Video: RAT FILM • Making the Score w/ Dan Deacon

Dan Deacon and I composed the score for Rat Film. And I'm Theo Anthony, and I'm the director of Rat Film.
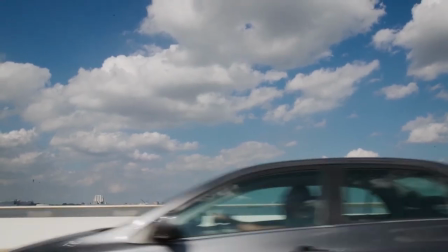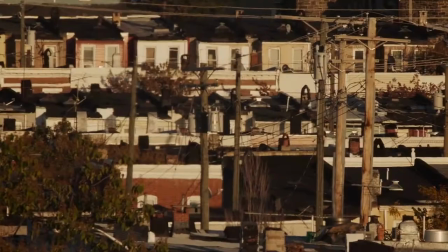Scoring this film was completely different than other projects I've done in the past. In the beginning, I tried scoring a picture, and I was just frustrated. It didn't seem like that kind of project, and I'm really glad that I didn't force myself to try to have a more traditional approach to it. He would do something, and I'd switch the edit, and then he'd change the score, and then I'd change the edit based on that.
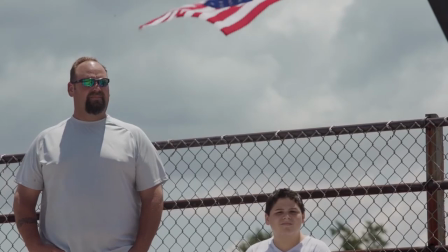It was a very fluid dialogue, and I feel like that really inspired me more to just be like, well, let's just go all in on this.
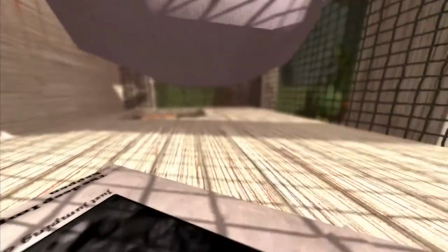And nothing was precious. And I just remember you saying, like, can you make music with rats?
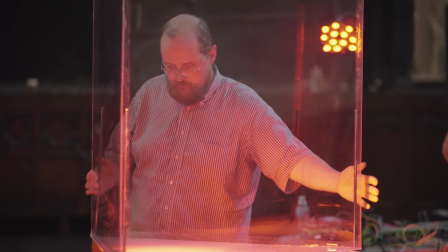Dan and I conceived of this performance involving rats and rats generating all of these audio-visual triggers.
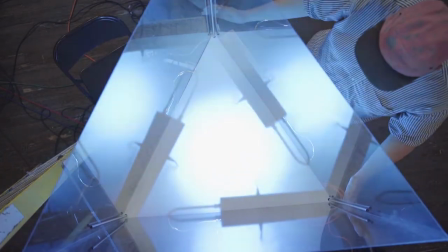It was this custom fiberglass table that we had made that was an enclosure, and the rats would run around it.
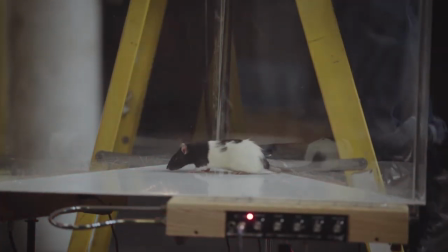At each corner of the table were three theremins. Each of the corners would control, as a rat moved from one to the other, it would change both the pitch and the volume. And they were all tuned to be in harmony at certain stations. So if a rat was in one corner, it'd be harmonious with the other two.
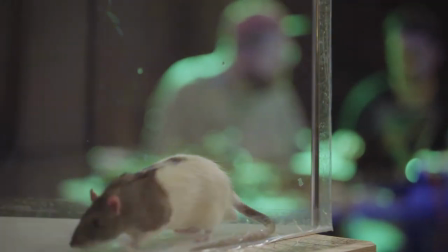But as they moved, you'd get a great deal of dissonance.
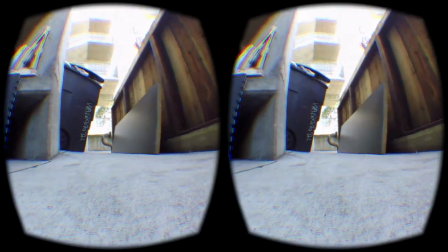We had a friend of ours, Alan, sit in and experience the rat POV with the sound that the rats were actually making in real time.
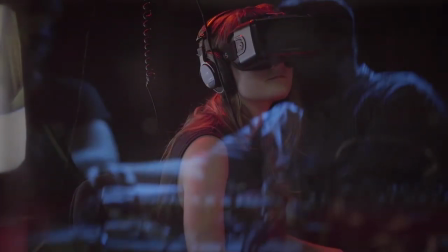It was definitely, like, in the truest sense, an experiment.
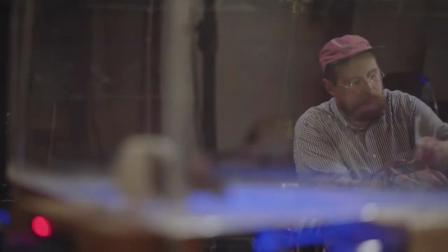Since I was converting the pitch to MIDI, it also turned into this very malleable data that we could apply to anything.
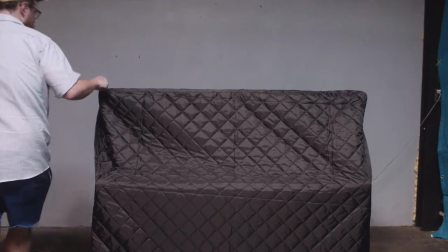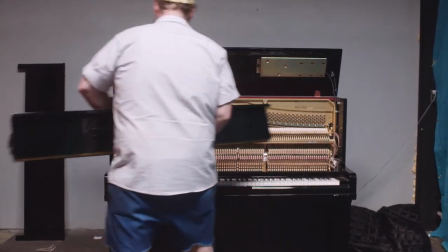A lot of my work focuses on player piano.
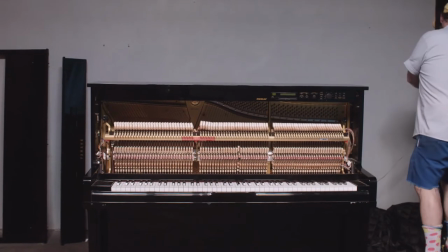It's an acoustic instrument that is controlled electronically, and it doesn't give you the results of an acoustic instrument or an electronic instrument.
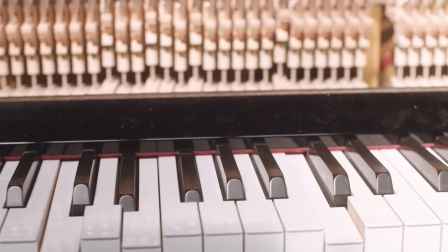It gives you mechanical results.
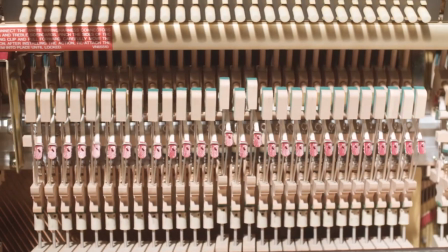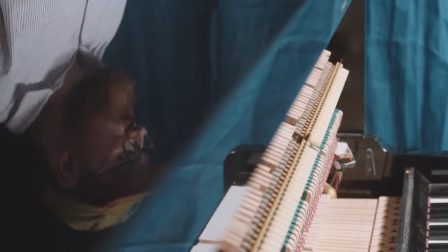The rats running around inside of the enclosure created a great deal of content that I would then tune and manipulate, stretch, or condense.
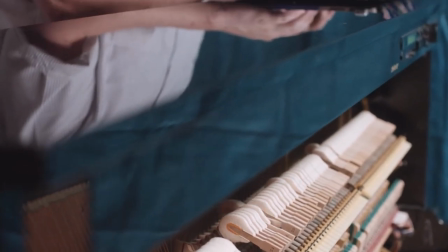Human and inhuman simultaneously, because it has the limitations of a physical instrument, but is being controlled by the infinite possibilities of a computer.
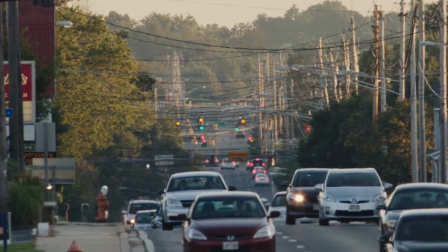So much of the footage is these beautiful organic shots paired with these horrific
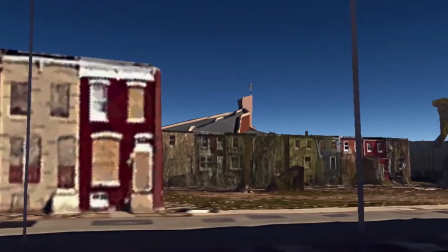computer images of Baltimore from Google. It was fun to think about that in the timbre of the sound choices we would use.
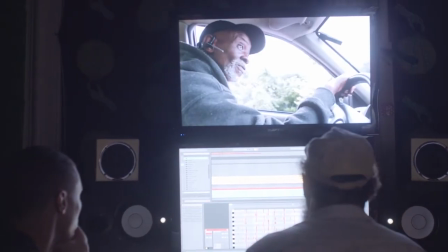This range of, like, sparse piano music to very heavy pulse-driven electronic music.
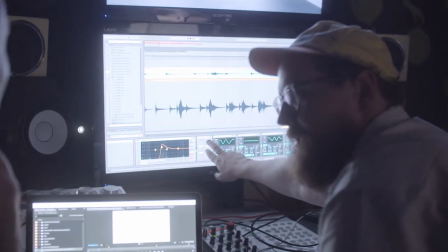That was really important to keep the collaborators to Baltimore people. And I think that it's not just about supporting the community.
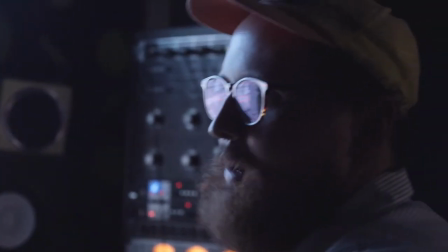That's obviously really great. But those people who live in the community, I think, have a more honest experience and have a lot more to say about anything that's coming out of there.
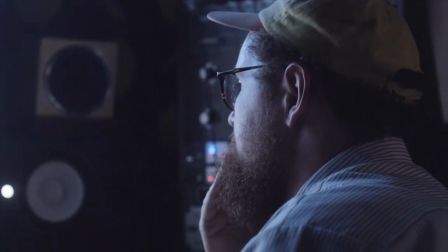I was really inspired by how Theo treated Baltimore. Clearly equally loves the city and wanted to make sure that it wasn't exploitive in any capacity.
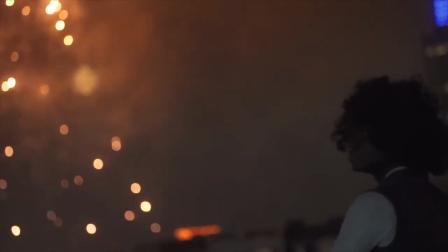And if anything, would bring a greater appreciation of both the people in the city and the city itself to people outside of it.